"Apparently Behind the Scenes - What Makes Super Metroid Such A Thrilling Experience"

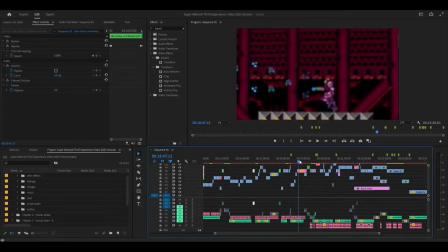[29:16]
think i think something that i could have done is have it like set in like the normal frame of reference where you have the black screens black sidebars you have normal footage and you zoom in and it's a little bit visually dynamic before kind of returning to like more of a close-up
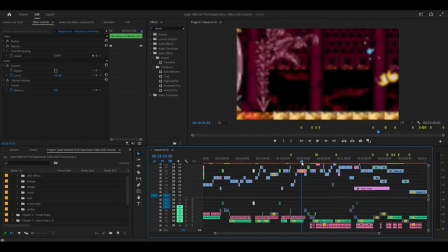[29:31]
type stuff like standard uh i think this is like it kind of moves a little too much for my taste to be honest where i think it could have been
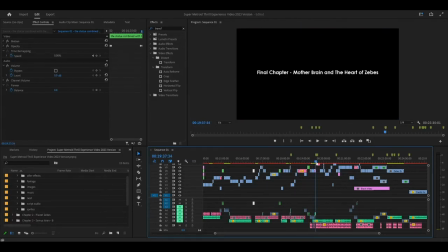[29:38]
yeah that's okay i mean you know it's something okay and then this goes all the way to so and so and then we're
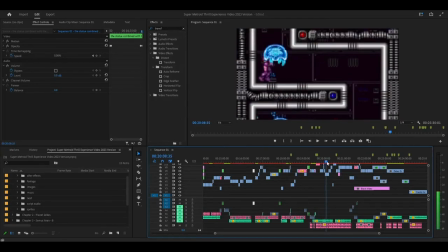[29:44]
on chapter five i messed that up go horizontal not you know vertical uh there's not much to talk about just yeah there's not much here
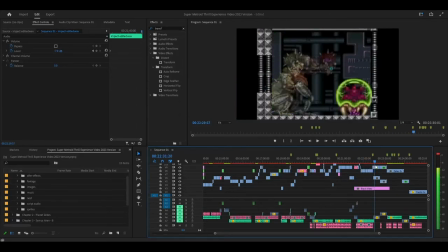[29:51]
this is a funny bit um and then he goes through it and then again and there's not much here and then i i'm not gonna really talk about
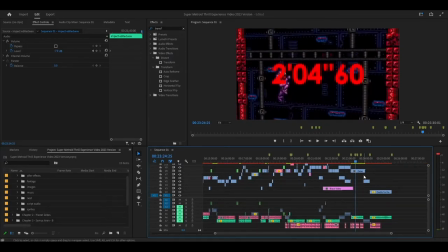[30:00]
the segment because it's just it's like the first one except not as good because i could not have done all the crazy edits because it just was not possible to do also i was really tired which is the answer for a lot of things i did not want to do it anymore uh
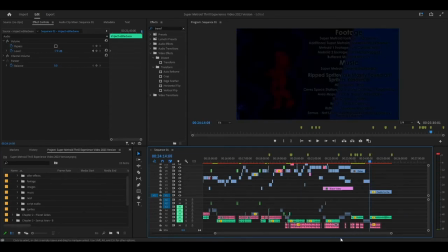[30:18]
blah blah blah all right then i'll give the credits in a second but first i want to go back to chapter four i want to go
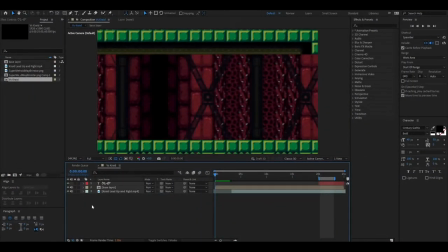[30:25]
back to the the first little segment i had uh so i think the music oh i have no idea i don't think there's going to be any music here well actually there is um i just don't know if it'll it'll play
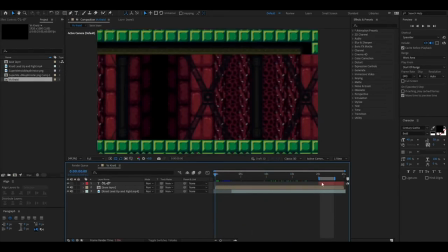[30:45]
on your side but i think i it won't play just because it'll be set to here and i have to play it through this so it's not going to be like this the the premiere where it'll do that i think it's what's wrong uh so craig and the boss fights in general so here i have the
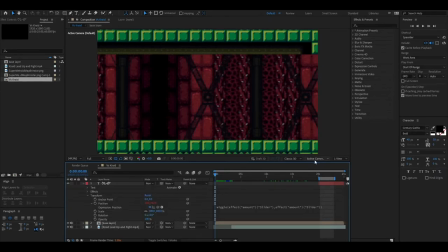[31:01]
the text um it'll show up here and it has this
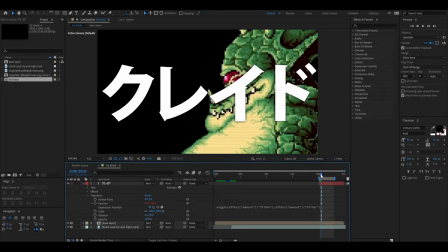[31:05]
wiggle effect and it's like big smack uh the big smack is obviously
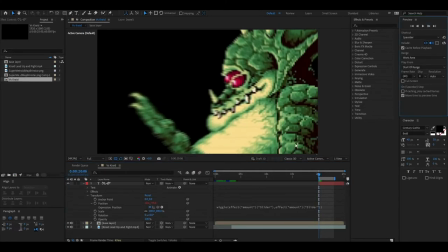[31:10]
um the opacity it just shows up actually but
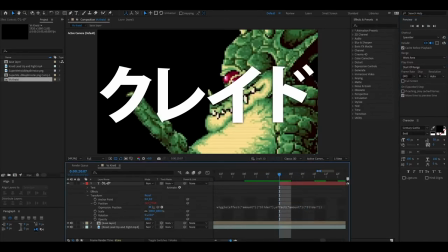[31:15]
it's not there until this frame as you can see there and then the the reason it does this is because i have sliders that i watched the video can't remember what the video was at the moment unfortunately
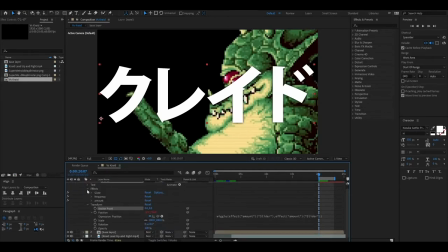[31:30]
uh what is the glow oh any glow effect the effect control oh i did well here's the sliders so you have frequency uh which is i think the the you know the rate at which it moves and the
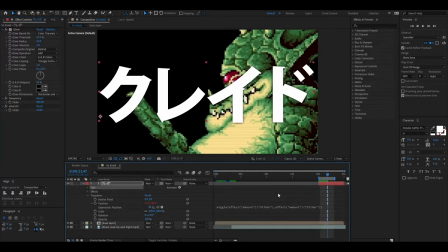[31:50]
amount of movement so it's here it'd be like oh you can't see it or like like i wanted to stay stable i didn't want it to go anywhere that much but i wanted to move sporadically i think 900
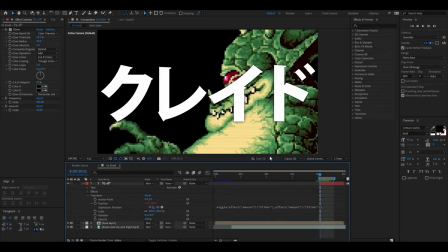[32:08]
worked out uh and then i think you can see there's some shadow underneath it that's probably the glow i would assume yeah uh so it's just why is here the glow makes it stand out a little bit more off the you know the background
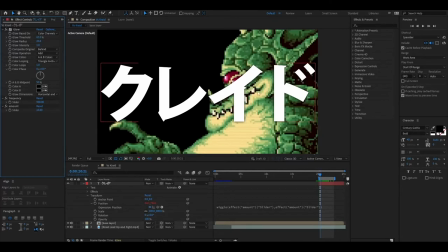[32:24]
which you know is helpful when phrased there uh makes it look more um i think uh and then there's the baseline i don't know if i think it's possible
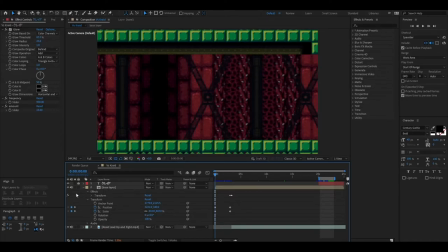[32:45]
i set the footage but we can look at here we'll look at this so this would be blank for a second
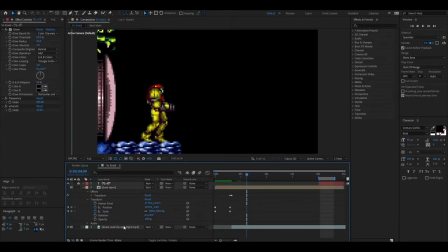[32:51]
uh and then there's i think this is just the basic footage i wish we'll look in a second